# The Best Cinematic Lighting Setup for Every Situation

Hello everybody, in this cinematography breakdown I will show you this Bose commercial and I will present you different lighting techniques and camera tricks that you can use in the next production.
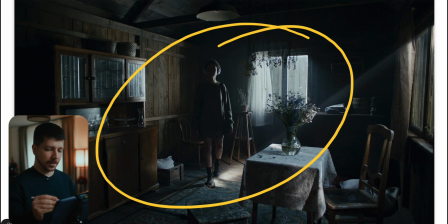[0:09]
So this is the first image we're looking at, and as you can see we start with a really dark and moody scenery.
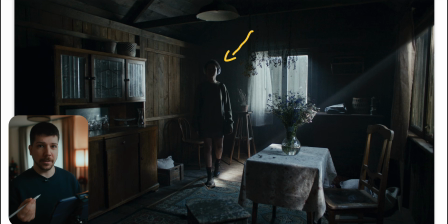[0:16]
Our actor itself doesn't have much key light on then. And this is one thing I will point out always: you don't always have to light your main character fully to give him this nice key light, nice backlight, nice fill light.
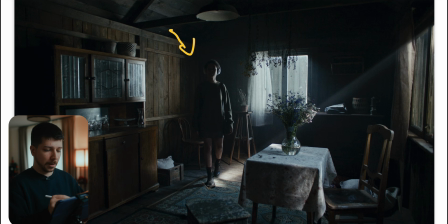[0:32]
No, most of the times you have to think about is what is the emotion of the scene, and also what is the realistic way where the scene works, or how should the scene really look like. Because as a cinematographer, we walk into a room and then we check, okay, where are the light sources in that image?
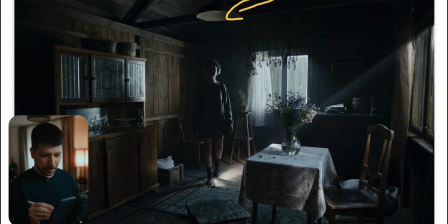[0:50]
And we can see we have this lamp here, we have this window and this window. Naturally, we all would think these are the locations where the light is coming from. And now we position, build and block our sets all around these practicals and windows.
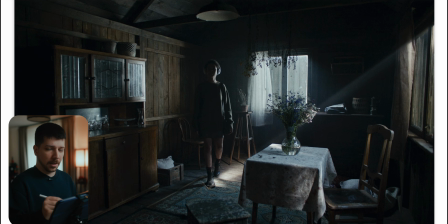[1:08]
Because now we don't have to think about lighting, because the lighting is already there. We just now have to enhance the lighting. So what have they done here? Sceneries like this get really dark by themselves, so there's not enough ambience,
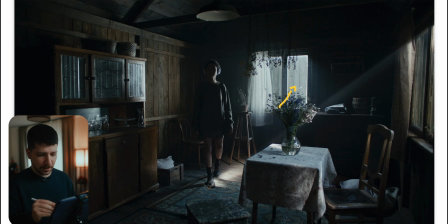[1:22]
because you can already see here in the background is wood, so there's a fence where it's blocking light, and from this direction is pretty similar, so this room already feels pretty dark. Now what you will do normally, you put a light of your choice that is strong enough.
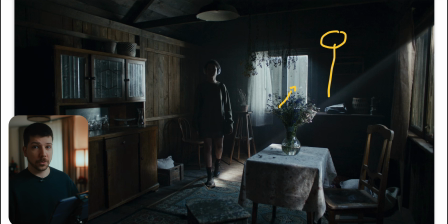[1:37]
The most common LED light nowadays would be an Evoke 2400 or the equivalent of an Aputure storm light, because this gives you an equivalent of a M40, around this, a little bit less.
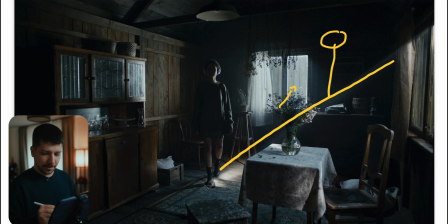[1:51]
It depends on the mount you put on there, and then you just blast into the scene so that you get a little bit of texture into the room. The key from outdoor lighting is always to give some kind of key light for the actor or give some texture for the background.
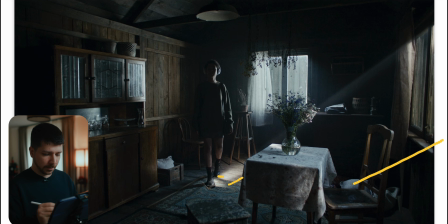[2:08]
The first thing I will do in the scenery is we don't put the actor in there. We just place the camera, set our exposure on the light level we want, and then we add light. Because now I want a nice light shaft around here,
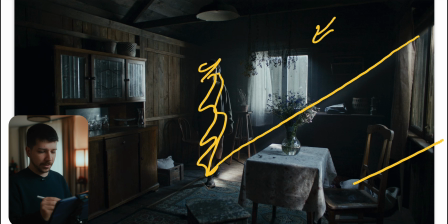[2:23]
and then maybe I want to backlight from here or just illuminate the sheets a little bit so that it's just not pitch black in the background.
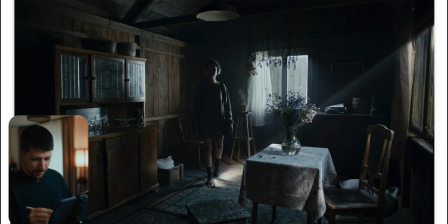[2:31]
This light gives the whole scenery an edged light and a bit of texture. So you always want, in this Moody kind of situation, long shadows. For long shadows, the light source needs to be very low, very harsh, and with a little bit not much fill light.
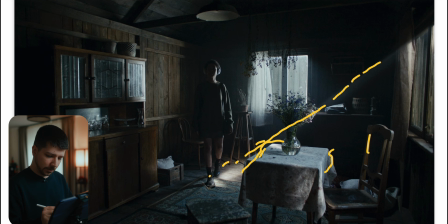[2:48]
And this creates this nice highlight spot on the floor and also on this wall. And when you're lighting indoors, the floor, the walls are much more important to light than your actor itself,
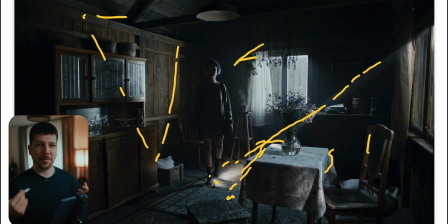[3:01]
because this is what makes the image pop and make it more high quality, because you think for the surroundings first, make them beautiful, and then you put your actor in there. Now you don't have to light the actor at all in this situation,
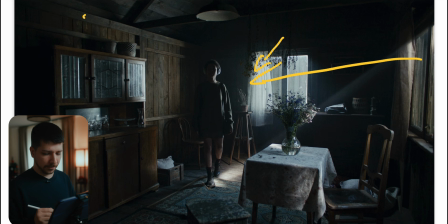[3:16]
because this light from here is probably enough, or this backlight from here, which also, as you can see, maybe goes in this direction, because it's very sus that this towel has so much light, so the light has to come from here,
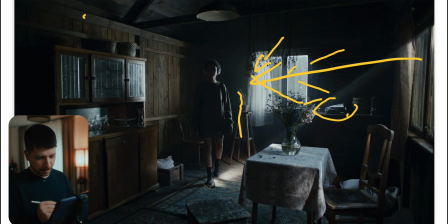[3:30]
but also one from here, because the pot in the background gets also illuminated. To create an image like this will scare a lot of people, because people are scared of shadows. They like shadows, they like the mood of it, but when they have to do it themselves, sometimes they're scared.
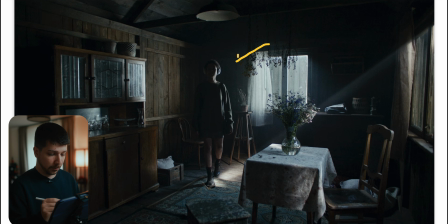[3:46]
They think, oh, that's too dark, we have to see the product, we have to see the actor, where are the emotions. It's not always necessary, just go for the look. When it supports the mood, it's great.
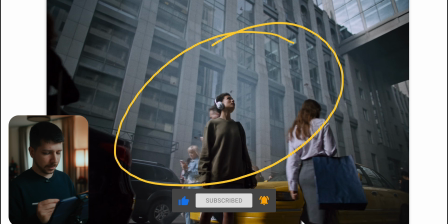[3:57]
And sometimes it's just an eye-catcher. Now we have an outdoor location, and as you can see, the light is coming from here.
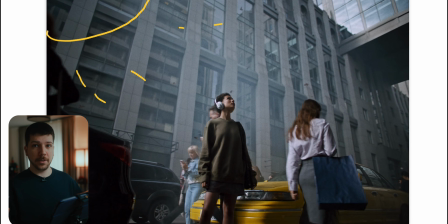[4:04]
An outdoor situation like this, when you have a lot of people and not a lot of budget, you have to work with the sun. So always try to manage the composition and the blocking of the people to where the sun is moving. Most of the time you want to go for a side light when the sun is very low, or for a backlight,
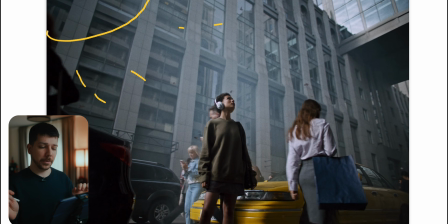[4:23]
because that's much easier to control, because you can bounce it for also a lot of people. When you have front light, you have to remove the sun and then add the sun with all your lights. And that's most of the time impossible to do, because you then need this big Hollywood set with a lot of cranes and 3000 lights with
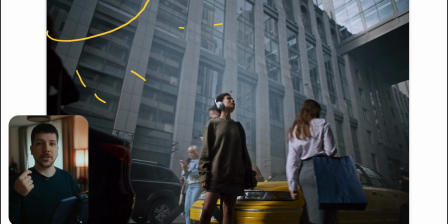[4:43]
RM90s or bigger and shoot across the whole scene. But that's not very realistic for most of the time, so try to work with the sun. Also, but what you can do is haze. A lot of people haze a lot in dark, moody situation, but forget that haze is a very powerful tool, or smoke, outdoors,
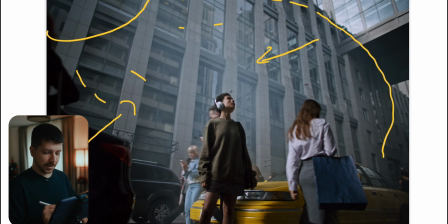[5:02]
because it gives you this nice glow in the background, which separates our character and removes the contrast on the background. Because the contrast gets removed and the smoke is only behind our actor, the actor is popping a lot more because the contrast on her is still there.
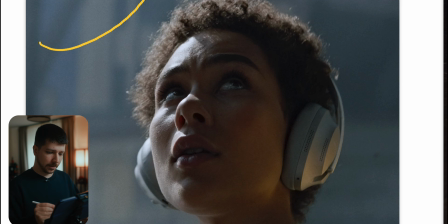[5:19]
This is a close-up from the scene, and as you can see, the light is clearly coming from here, and we just have this really hard and nice backlight. But what you also can see, we have here a little bit of warm tint, and it's possible sometimes you use something like a dino light,
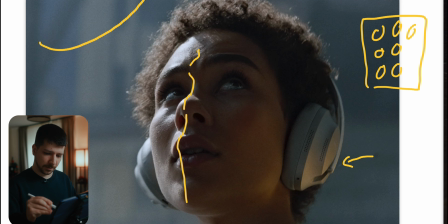[5:36]
which are these lights that you see a lot often in behind the scenes, which are 99% of the time a warm temperature. You put them up and try to give the scene a little bit warmer glow all around as an edge light. But in this situation, I think that's just the taxi, because he was standing next to a taxi,
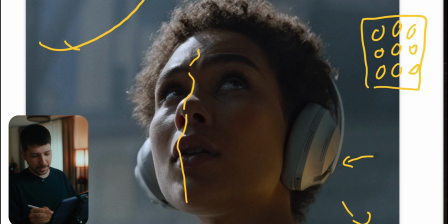[5:55]
the light is bouncing on a taxi and goes back up to her face, and that's where we get this yellowish warm colors, which gives the whole scenery a little bit of balance and an orange teal look. Here also, this is not the most beauty light, commercial clean light you would see,
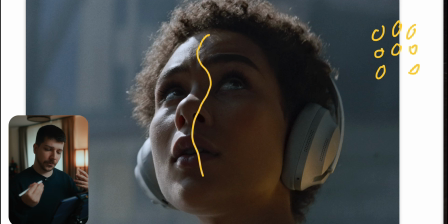[6:14]
but it's interesting to look at, and it feels very natural because we have this hard sunlight. The sun is sometimes really strong. You have to always think about what is the emotion, how should the day feel in the scenario. When everything looks similar and clean and perfect, this is not an emotion, this is an ad.
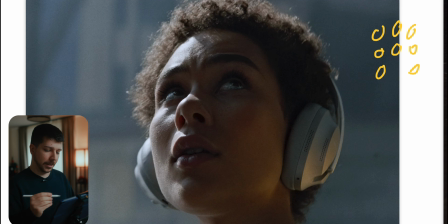[6:31]
But sometimes to improve our ad, we want to create emotion. And that's the reason why we have this hard sunlight hitting her. She's looking confused in the other direction, and everything just comes nice together in the shot.
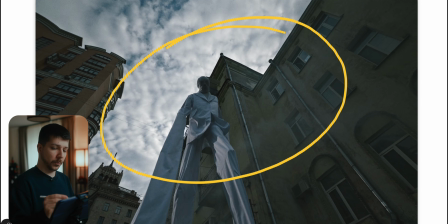[6:44]
This is a weird trend, but you need weirdness in a commercial, because what is the goal of a commercial? To attract people, to make other people notice your brand or your product. And that's the reason why you have this sometimes weird, surreal scenes in ads like this,
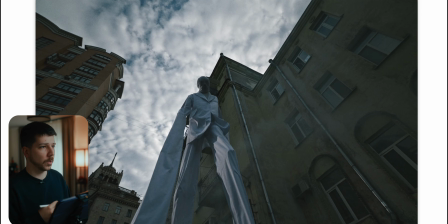[7:00]
where in the earlier days were pretty normal, just a girl walking around with her Bose headset, vibing to something, that's enough. But we already seen that, done that, so we change this up a little bit with this abstract, whatever this is.
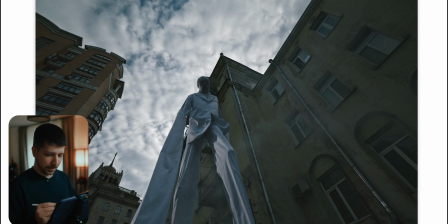[7:14]
I don't need to explain to you how to do this. This is clearly a guy which is able to walk on these big long sticks. And what I often thought about it, but never done, is when you have a special talent like this,
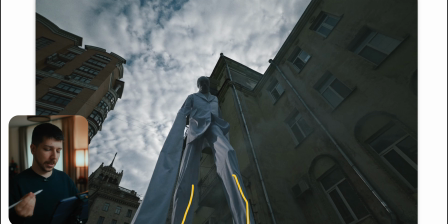[7:29]
where the move is the cool thing, but you don't have a model. The person that does this is most of the time not a model, so he can't act or do something you want in front of the camera, so just put a mask on them.
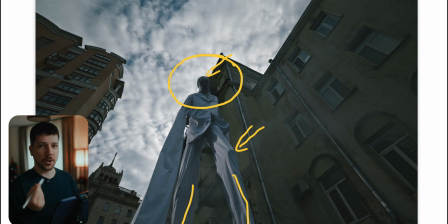[7:44]
So with the mask, it gets more abstract, it becomes more just the concept of the thing, and you have a lot less headache, because now you are in the edit and think, damn, I can't use the shot because he's looking weird here, he looks into the camera, put a mask on him, and all problems are solved.